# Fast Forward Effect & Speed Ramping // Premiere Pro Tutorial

What's going on guys? My name is Blake and today I want to show you a really quick fast forwarding trick that can help you spice up an edit.
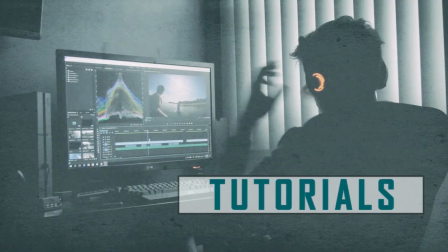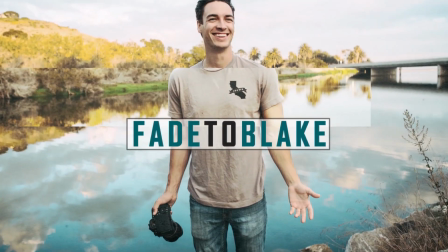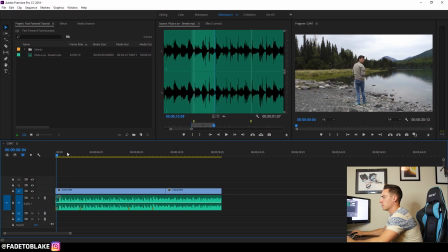0:15 Alright, so let's jump right into the edit. Right now I've got a couple of clips from a trip that I did with my dad and my brother to Alaska.
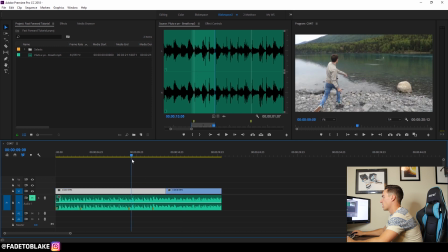0:24 A couple of clips of my brother skipping some rocks, walking around a little bit. it's in slow motion already.
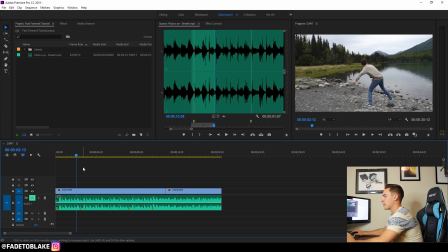0:30 I will link in the description a video I did how to properly import slow motion footage so you can use it correctly in Premiere. So that'll be in the description. So what I want to do here first is let's listen to this song really quick.
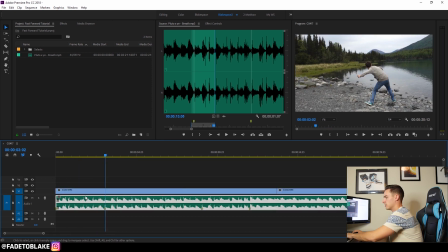0:49 So I put a marker right here on a beat that hits. So we'll play that back. You can hear that beat hit right there. If you want to place a marker, you just make sure the clip is selected hit M and it'll make a little marker there once your playhead is on
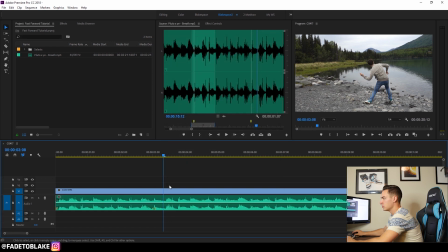1:07 that marker you can hit M again and delete it if you want to so what I want to do is use that is kind of accentuate that beat with with some motion in here I'm going to play this and kind and Tristan throws the rock right
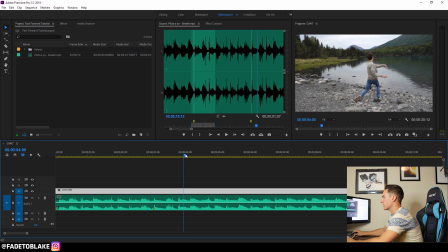1:21 there so I'm going to speed up his throw like super fast to kind of snap into this beat right here. So the throw happens right here and I'm going to end it about right there. I'm going to use this razor tool right here. You can hit C on your keyboard or go up here and click this button, the razor tool.
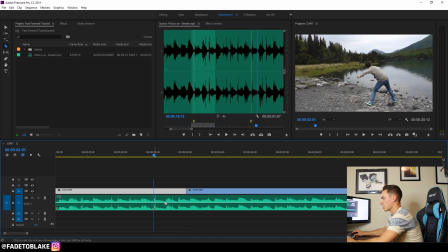1:41 So I'm going to chop that clip right there and I'm going to come back to this marker right here and go one, two, three frames. The reason, you know, it can, three frames or four frames I've found is kind of a little bit of a magic number for me. I really like how this looks. So I'm going to select this clip.
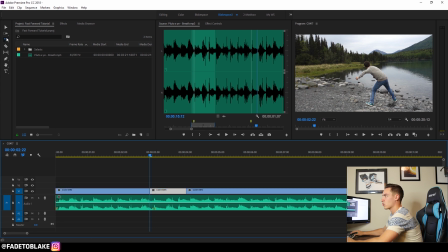1:59 Now there's another tool. You can hit the R key or go up here and select the rate stretch tool. And what this does is changes the speed of a clip based on how long you want the clip to be. So I'm going to grab this whole clip right here, Tristan throwing the rock,
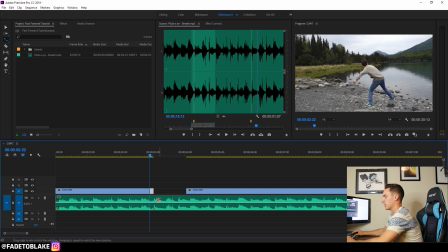2:15 and I'm going to adjust it to three frames and have that last frame end on the beat, end on my marker right there. And now when I bring my clip back here, this clip should help snap into this beat.
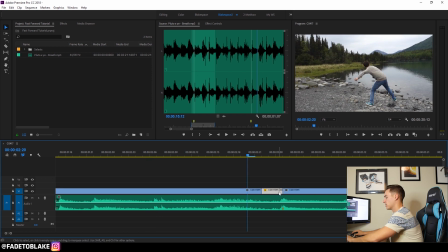2:30 Now once in a while, double check that speeding up the clip didn't mess with your clip. You can see that this looks like it's about 900%. It sped this clip up. And so we're going to go frame by frame and double check. Let's go forward. I'll see it goes back a little bit.
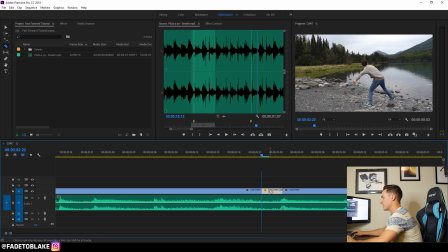2:46 So once in a while, the program gets a little bit confused you can take that clip take it out of there it just started kind of a frame too early so now it should go pretty seamlessly there
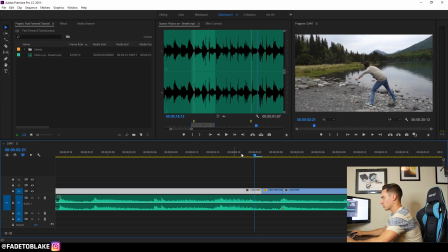3:02 before it kind of jumped back a little bit but there we fixed it so what that looks like now I'll play it back is this so
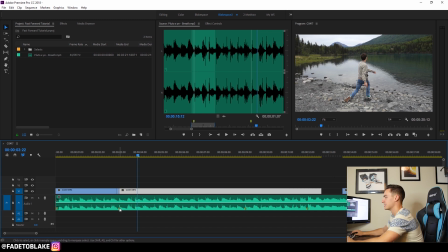3:17 it really it kind of used that motion and use that fast-forward effect to really snap into I like to call it snapping into a clip like that so the other way you can do it is to use it as a transition so to speak so